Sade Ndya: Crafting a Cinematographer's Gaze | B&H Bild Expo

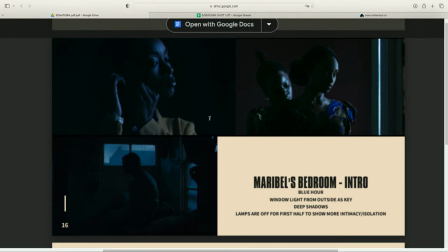1976s
But what I've taken the most from him is whenever he enters a location, he likes to black out the room.
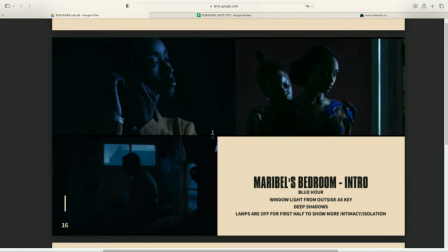1983s
So he'll black out the ceilings, or he'll black out the floors, the walls, or all of the above, depending on how deep or moody in contrast he wants to go.
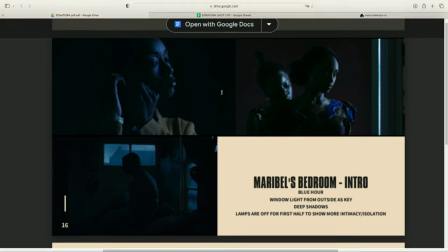1992s
And so that has been really helpful for me in scenarios where I didn't have time to fully light a full location, but I still wanted to create mood and texture within a scene. These are some more references from his work as well.
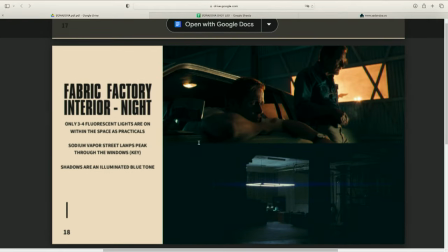2007s
And then this is the, I'm going to go over this scene briefly. this was from the ending dance sequence I'm going to talk about later where we wanted to establish a sodium vapor streetlight coming through the window.
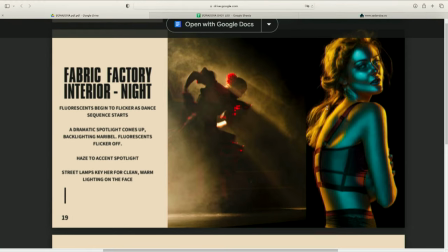2022s
And in this scene, this final scene, there is a lighting cue, right? We were talking about reality versus the dream world, right? So we had this transition. It was, this is just, this is, I'm excited to show you all this. It was a fun experience because we had to create two lighting looks. There was one real world and then there was one to real world.
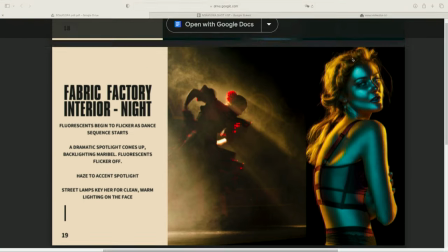2041s
And so for the real world, we just had the street lamp coming in and then deep blue tones around her.
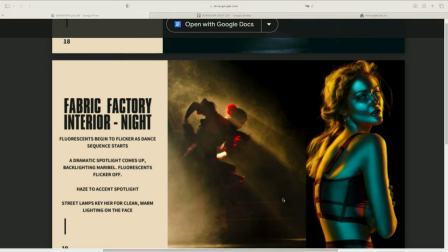2049s
And then as she starts to go into this dance sequence, the lights shift into color, and we create this blue, purple, and pink color gradients to bring Haiti to New York. And so it was just this beautiful electric moment on screen.
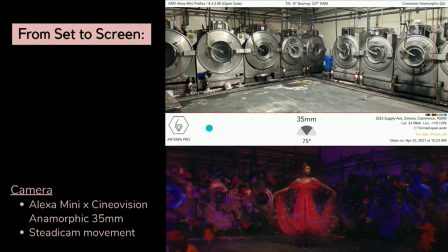2064s
So this is an example of from set to scene experience. So before your shoot, you're having a tech scout where you're basically going to your location and establishing how you want to shoot out your scene, right? And so we were shooting at this dye mill that hadn't – it was giving nothing.
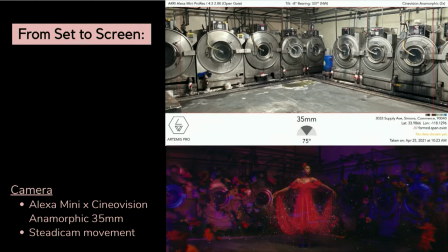2084s
There was fluorescent lights from above. It was kind of messy everywhere. So we had to do a lot of work to kind of dress this space, right? But this, having our scout kind of helped us establish where we want our key light to come from and how we want to establish color, how we're going to address the stage.
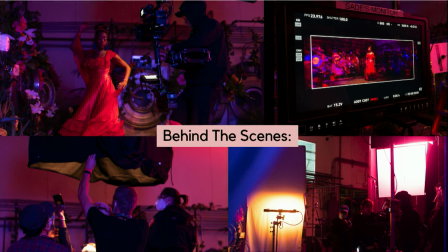2103s
So this was some behind the scenes. We had shot on Steadicam for this because the whole film we had established more of a handheld visual language because we were kind of creating that contrast between real world and dream world, right?
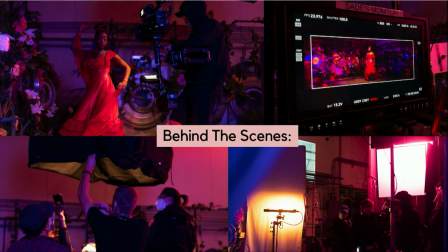2116s
So a lot of our talking heads were all handheld. but then when we finally go into this final dance sequence, we're shifting into Steadicam and the world comes alive. And then we also had, we didn't have too much of a budget for VFX.
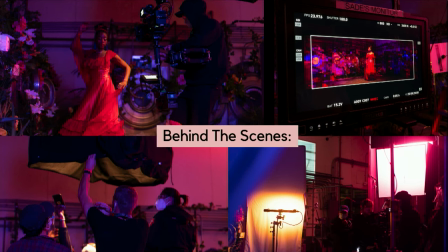2130s
We wanted to do Brandy as Cinderella where she has the dress transition and it was all in one shot. We didn't have the money for that. So we had to problem solve, how could we cheat our shot progression to still make this transition feel grand? And then we also had Art Department hooked up to those washing machines with fishing line and they were opening the laundry machine all within one shot, trying to get the perfect shot. So it was all kind of like a dance in front of the camera but also behind the camera as well and it all kind of played together beautifully.
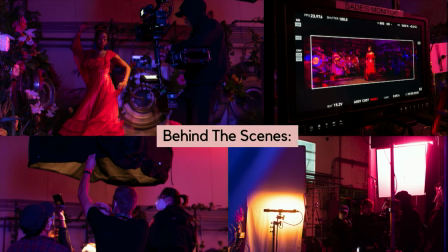2163s
And for our lighting, for that initial look, like I said, we had a street lamp coming through. We had used a joker to kind of emulate that street lamp and we had put, I believe it was like a half CTO to warm up the source, to kind of grate that sodium vapor look.
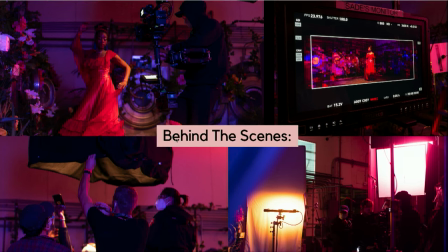2179s
And then we had a source above, it was a soft box, but we didn't have too crazy of a budget to build a traditional soft box, so we had built them with quasars, so that it was much lighter as well, and then we put like a half-grid diffusion over it so that she had some kind of soft fill on her face when we go into the stand sequence.
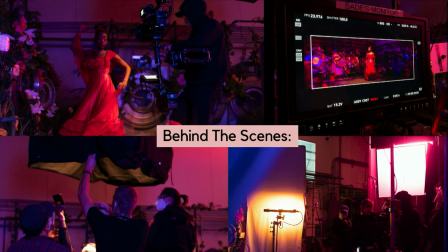2198s
And then on the left and the right side of camera, we had two sky panels creating this color gradient, so you see this purple and this blue here is kind of cross-lighting behind. But having that overhead source really helped us control her skin tone, even though we had all this color coming from different sides.
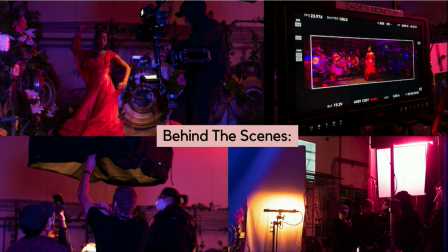2215s
So we basically had lighting coming from every direction to give us control. And this right here is something I like to do a lot. This is called an unbleached floppy.
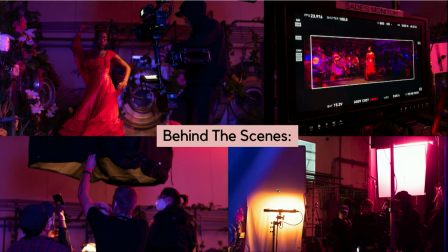2225s
And sometimes when you feel like you need to bring the fill side up, but you still want to keep it natural will kind of ping a source into the unbleached so that it's like a soft, warmer texture on the skin. This is something I like to throw in between shots as well. This is from some promos I shot for Black Panther.
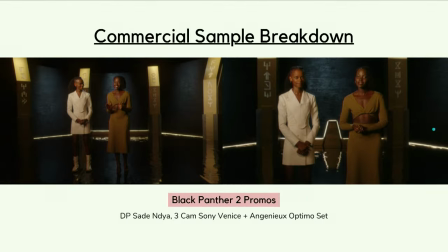2243s
This was a great experience because it was definitely more of a very overly technical job where we were playing with different schedules for talent too, so it was a lot of green screen work as well and matching our lighting. Like, we'll shoot one week, three weeks will pass, and we'll shoot again, and we've got to match the lighting. So we had to be really on our T's, P's and Q's for the lighting. And so I'll just go briefly over our setup. This was the render of the set.
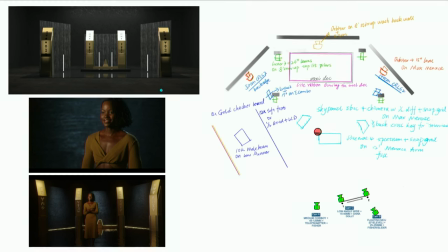2271s
I knew I wanted to bring, like, the warm glow of Wakanda and, like, these gold accents on the skin tones. So we had, like, a large, warm tungsten key. It was a 10K mole beam, and we bounced it into a gold checkerboard so that we had, like, this gold shine on the skin. So it's a gold checkerboard. It's basically like a mixture of gold and white.
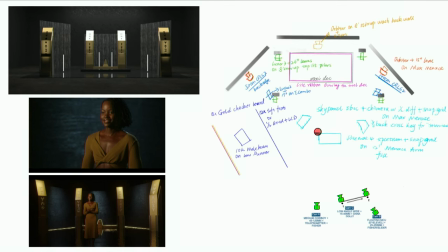2290s
So there's like actual like kind of like a gold reflector, you know, that's on the texture, but then it's also white. So it's like a mixture of like shine, but then also softness. And that helps them all pop on camera.
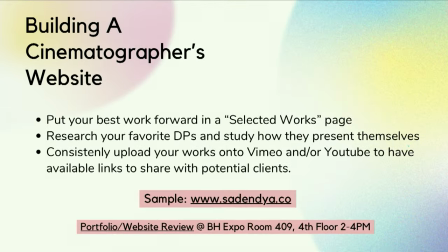2304s
I want to talk briefly about building a website, shifting more into professionalism. The part that we all kind of dread and avoid is the branding side and talking about your work and putting yourself out there and trying to get the next job is tiring, but it's really important to work on paving your website, right?
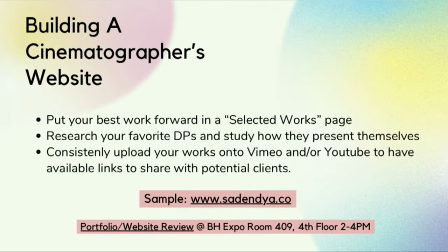2323s
When I had first gotten signed, my website was not cute, right? I had everything on that website. I had every single project I had ever shot, and that's not the best rule of thumb to do, you know, because you want to put your best work forward, and you want to be able to put the projects that you're trying to manifest more of, and so So later today, from 2 to 4, I'll be doing a portfolio review. So if you guys want to, it's down the hall. If you guys want to come with your websites or your portfolios, we can kind of talk more about this in depth.
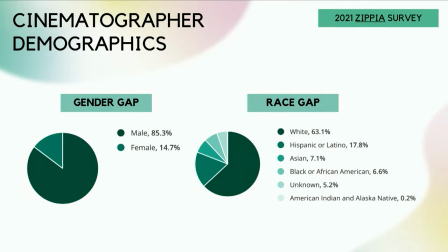2355s
To close out, I just kind of wanted to talk a little bit about cinematographer demographics. I thought this was very interesting. In 2021, this was the survey of the gender and race disparity among cinematographers. cinematographers, and I think this is something that we can't run away from as cinematographers.
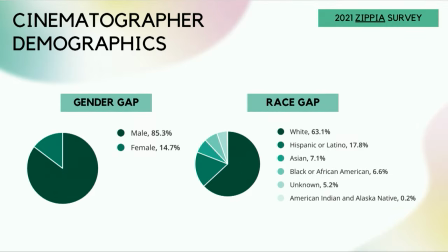2372s
As a black woman, a young black woman specifically, like pulling up to set, people already have an instant impression of me, and sometimes I'm the boss of folks like almost two times my age. And so this all goes back to talking about our gaze as cinematographers, being strong in your power, being strong with your lighting overheads and your camera direction, and being Being able to communicate the creative so that when you show up to set, you're doing it with purpose, and sometimes there are jobs where I'm working with crews that I don't know anything about, but having that key deck has really helped me stand out as a cinematographer and have the folks who are working with me gain respect for me in a new light.
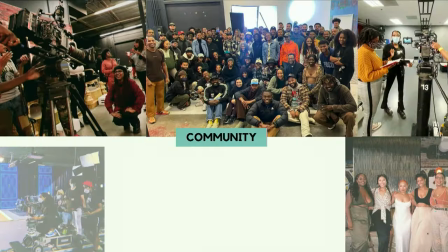2417s
So this is some of the community I've been able to build back home in LA.
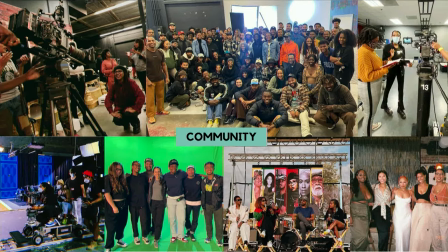2422s
Putting this together made me just really emotional because it's like this is a space that I didn't have coming up And now we're in this incredible wave new wave of black and brown cinematographers I think it's so important and I really want to Encourage you guys all here to start creating those spaces
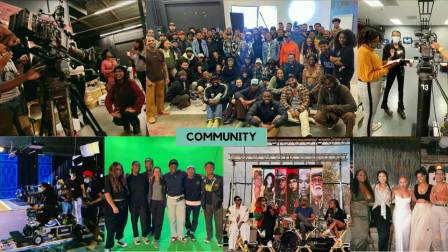2438s
amongst yourself like talk amongst each other You guys could all be crewing up for each other. You guys could all be working with one another and These are just some of like the incredible experiences we've had over the years from camera workshops
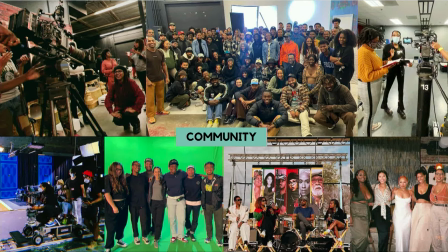2454s
There's this nonprofit called the JTC List where I was paired up with mentees and I was able to bring them to the camera prep to kind of get their hands on camera and now they're seconding on jobs in their own worlds and I think that's really exciting. So spaces like these are very important.